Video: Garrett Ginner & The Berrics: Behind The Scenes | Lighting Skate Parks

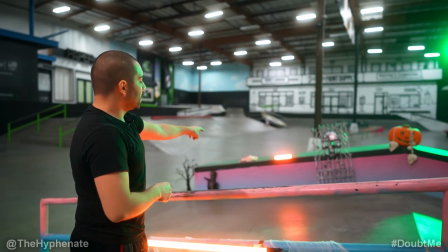260s
Then over here, as you can see, we have just 2 6C lights here to just kind of give a little bit of pop without killing the ledge too much,
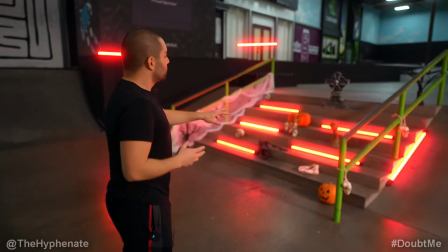268s
without having too much orange back there. All right, so now Garrett's gonna be skating the 7th stair. We have 1, 2, 3, 4, 5, 6 PavoTubes on the stairs.
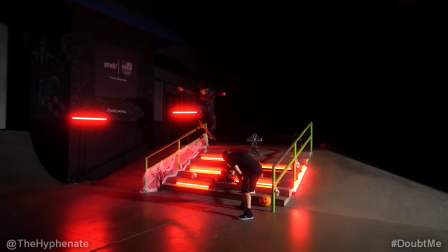276s
So 5 on the stairs, 1 on the outside of the stairs. And then we have 2 in the back. Now, our main key light here is not the Forza.
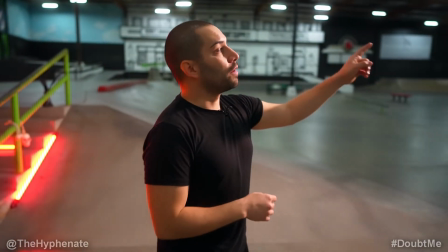283s
Now we're actually using a MixPanel 150, and we're actually using this in CCT mode at 3200 Kelvin.
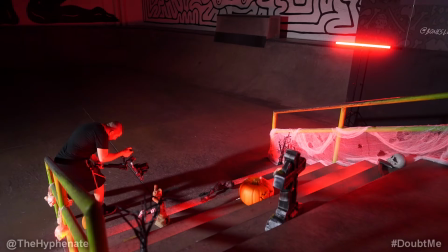289s
So that's our primary source of light, and then everything else are the PavoTubes just to give it that red glow.
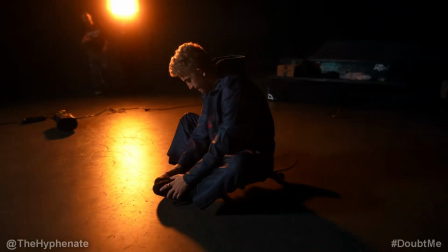298s
For the B-roll, we're using just 2 MixPanel 150s from Nanlite.
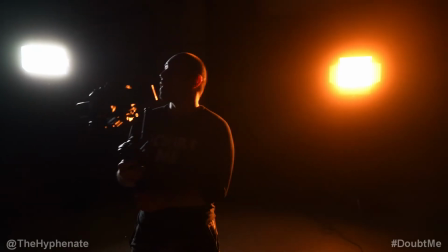303s
So we're gonna have 1 on the back kind of giving more effects, and then 1 on the right kind of giving some light on one side,
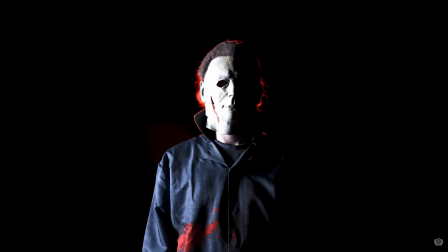309s
and then we're gonna have the other side of him kind of just fall into shadows. We're gonna do a variety of effects and color combinations just to
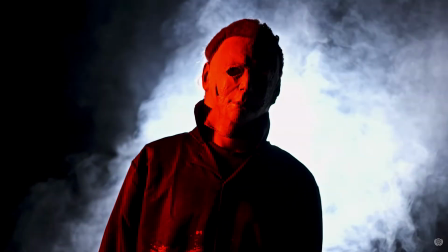316s
mix up the B-roll, because we're gonna use these as just like split seconds, really, just kind of popping in and out of the video just to kind of keep it more entertaining.
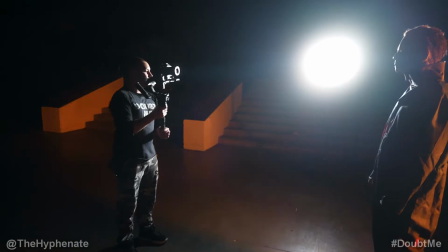323s
So right now we're gonna start off with fire first and moonlight on his side,
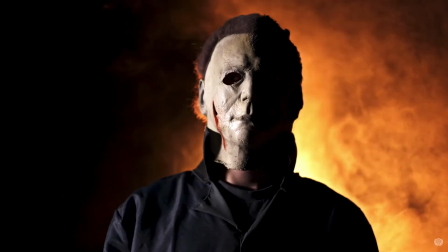327s
and then we're gonna do like blue and yellow, lightning, strobes, all kinds of different things, maybe even police cars,
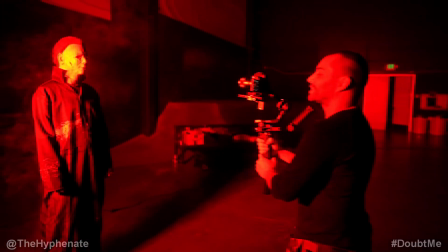333s
etc. Stop, just stop, just stop. This is too good. The burn marks and the scars like on the mask look crazy sick with those shadows of the red.
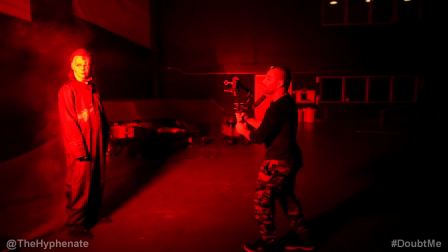343s
I'm shooting this in 60 frames, so I can slow it down if I want to too. Give me the head tilts again. Can we get more fog candy? All right, so now Garrett's gonna skate the 5-stair, flat 5-stair.
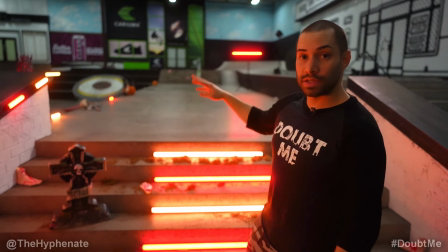358s
So we're gonna do a couple shots where it's a run, where he does it all in one take, back to back.
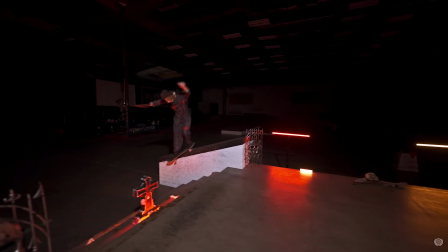363s
And then after that, he's also gonna do some individuals here. So we have a lot of the tube lights here, a lot of them in different variations.
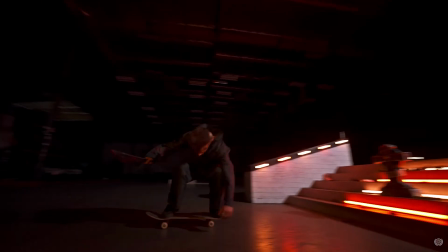370s
So right now, this is the setup for just this 5-stair right here. But we're gonna also kind of change it up a little bit when we hit the run section where we have both.
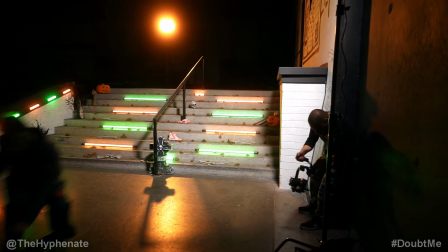379s
So we have that illuminated in here. So as you can see, we have some of the 6Cs magnetized on this ledge.
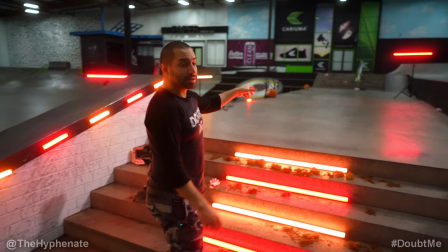385s
When we're doing over there, we're gonna have some of the 6Cs underneath the actual rail.
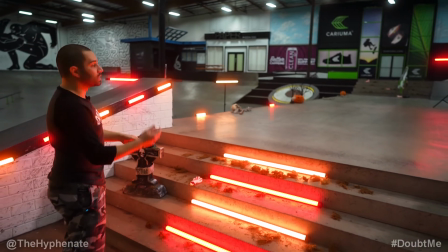390s
It's a square rail, so it's easy to magnetize on there.
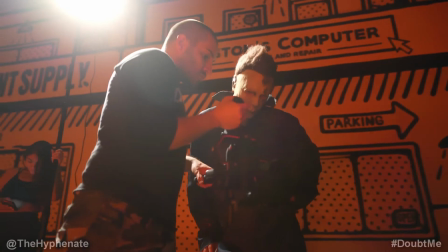392s
And then we do have our main lights to actually light up both these sections, are the MixPanel 150s set at 3200 Kelvin. So that's a wrap. Make sure you guys check out the final video. It's on the Berrics, link in the description. Thank you guys for watching. Shout out to Nanlite, shout out to Sony, and shout out to Amari for being a big part of this, my sister Candy as well. Man, we couldn't have done it without them, and I'm hyped, man. I'm so hyped. I appreciate it. I'm hyped to see the finished video, dude. It's fire, fire. I'm really stoked to see it. Thank you guys. Catch you guys on the next one. Peace.